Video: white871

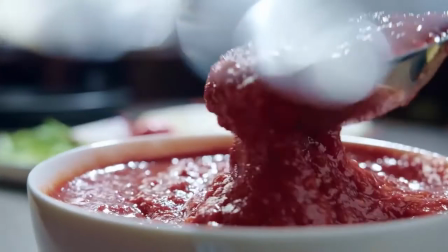And you need to do this not by the regular plugins with transitions and presets, but by the correctly edited story. As a rule, the basis for the editing starts at the pre-production, when you decide how your future video will look like, what plans you will shoot and with what framing.
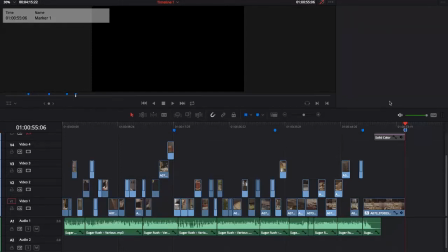Usually I don't show step by step the whole story that I want to edit and show as a final clip.
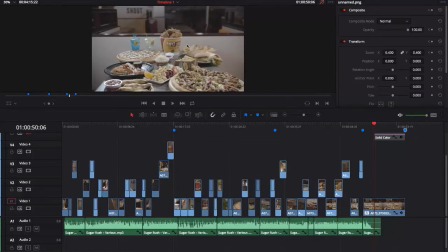I mix it. I know that at the end it's necessary to show pack shot with different dishes that we have cooked and shot before.
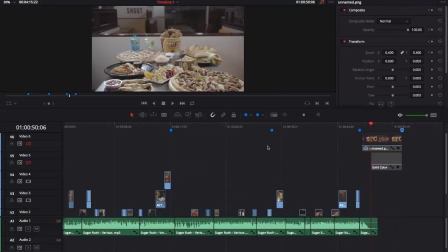So I have some footage with some of these dishes. But I will not try to show first the preparation of the dish and then another.
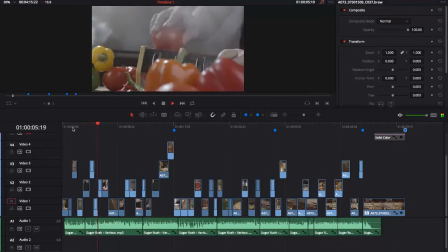I will edit the video so that all these dishes are prepared in parallel and gradually.
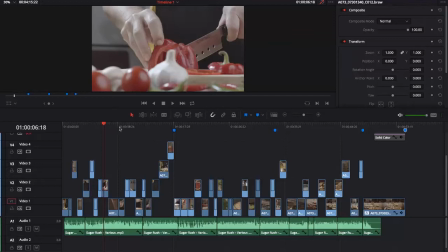To begin with, I mentally divide the entire timeline into 3 parts.
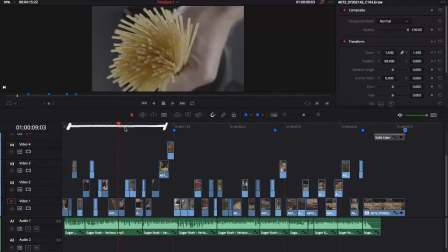In the first part, I'll show ingredients themselves and its initial cutting and some preparation for cooking.
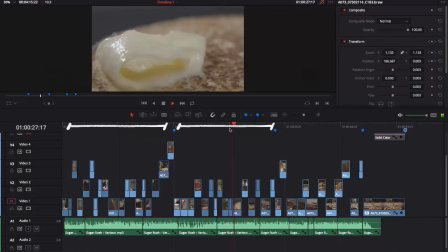In the second part, it's already possible to show how these dishes directly begin to be cooked.
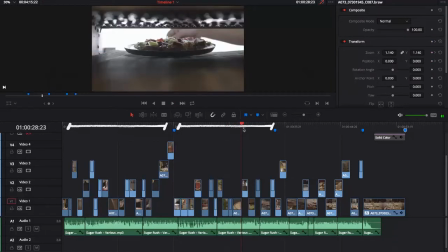The ingredients are mixed together, boiled and put it in the oven, for example.
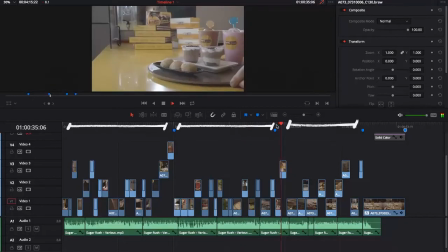And in the third part, I already show the final part of cooking, the last touch and serving.
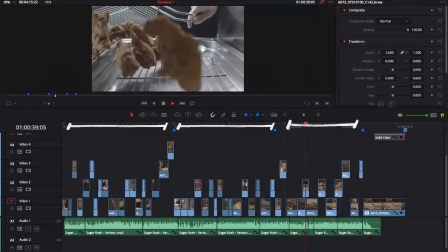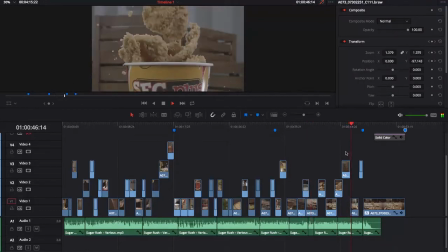And everything ends with a pack shot with all variety dishes.
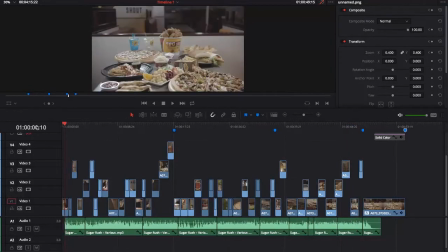I don't use standard plugins and transitions for editing, and I don't welcome with this.
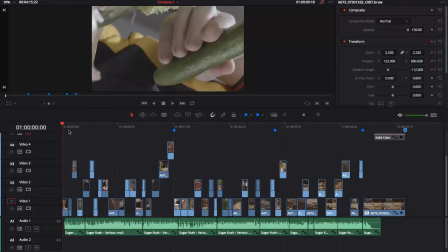In order for the video to be well edited and look harmonious, I try to make in-camera transitions at the shooting itself. I manage the sequence of events on the timeline when I'm filming. That is, I initially shooting edited sequence.
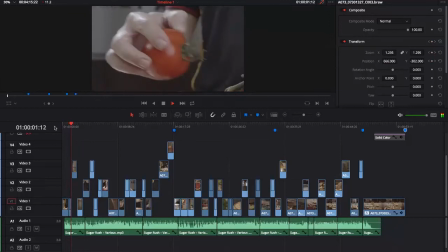In first 2 events I used speed ramp and transform in order to interest the viewer from the beginning.
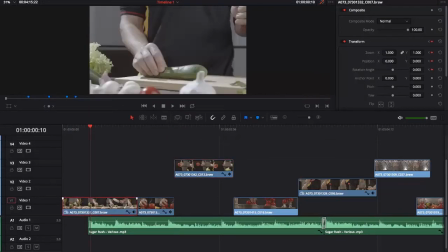Both takes were shot at the 120 frames per second. So I accelerated these events at the beginning and in the end.
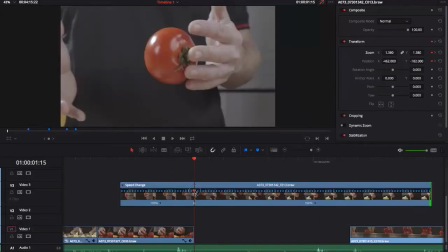In the middle, when for example tomato flies, I slow it down. And then accelerate it again.
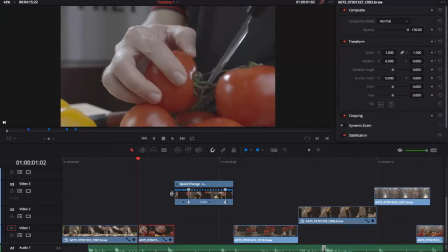Between cucumber and tossed tomato there is a micro frame about how the tomato is cut.
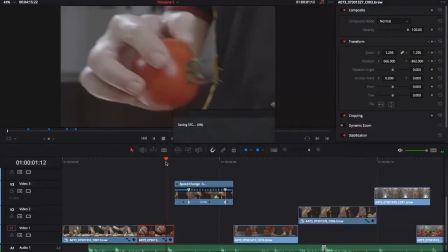And so that everything looks smooth.
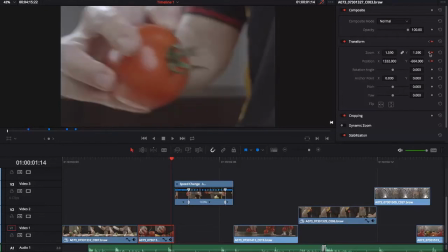I started the next event using transform zoom and gradually returned to regular resolution.
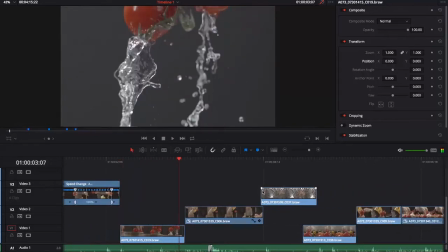And after just one event, I again do the same thing using transform and speed ramp.
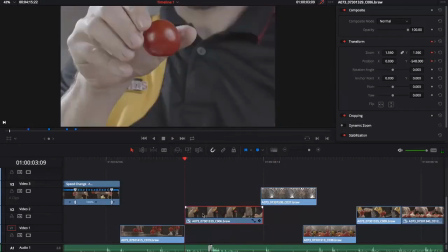Because having shown once an interesting trick, it must be repeated at least once. This is necessary so that a similar style of video editing is remembered by the viewer and he is used to this style. These two events consciously sat behind each other because they work perfectly together.
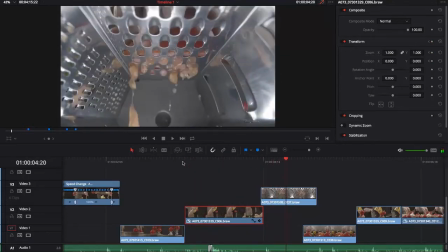The first event with fall of the tomato on a knife is artistic in itself and simply shows that the chef cuts it. The second event is already practical and specifically shows that chef rubs tomato on a grater.
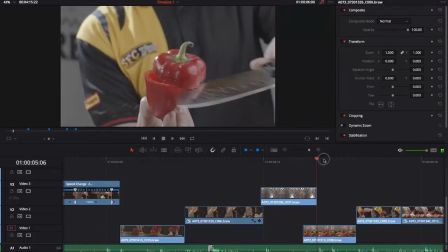Further, immediately the event ending this action follows, and which everything that happens is seen from the side.
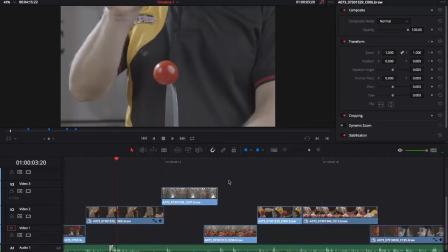We showed it at the beginning, one artistic shot that has nothing to do with real cooking,
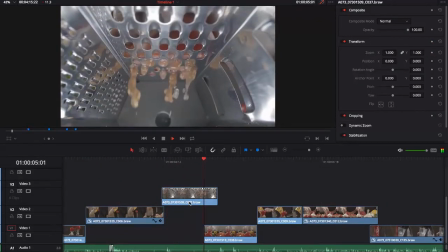and right away the shot is followed by the real and natural cooking shot.
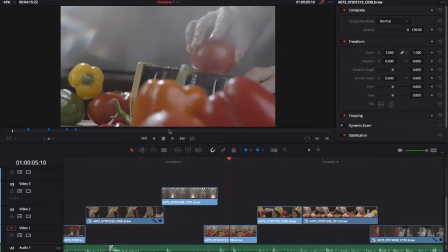Now remember the principle of repeating interesting editing techniques, and then we repeat it.
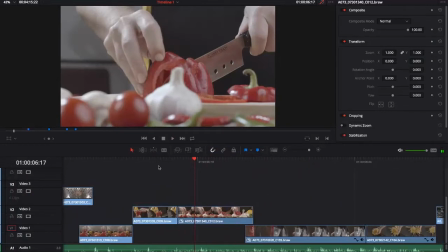The first event with cutting of the top of the paper is artistic, and the next one is practical and natural.
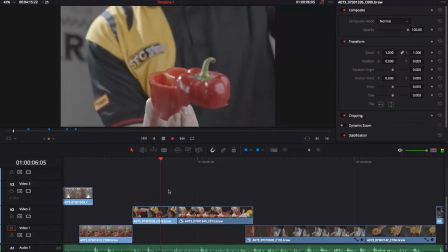And by the camera movement from left to right, we smoothly move to another event with a glass filling.
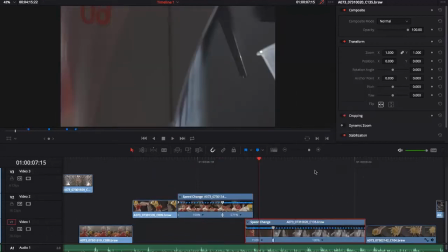And a bit speed ramp.
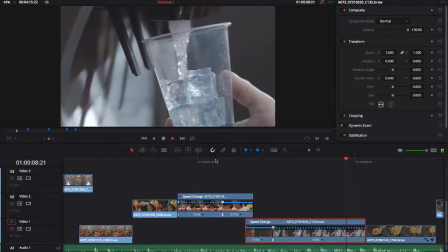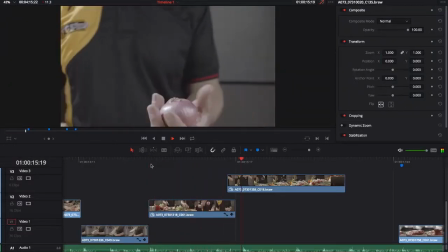A little later, in events with onions, I even decided not to show the practical shots with slicing it.
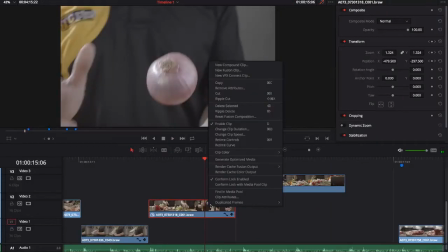I just showed 2 art takes.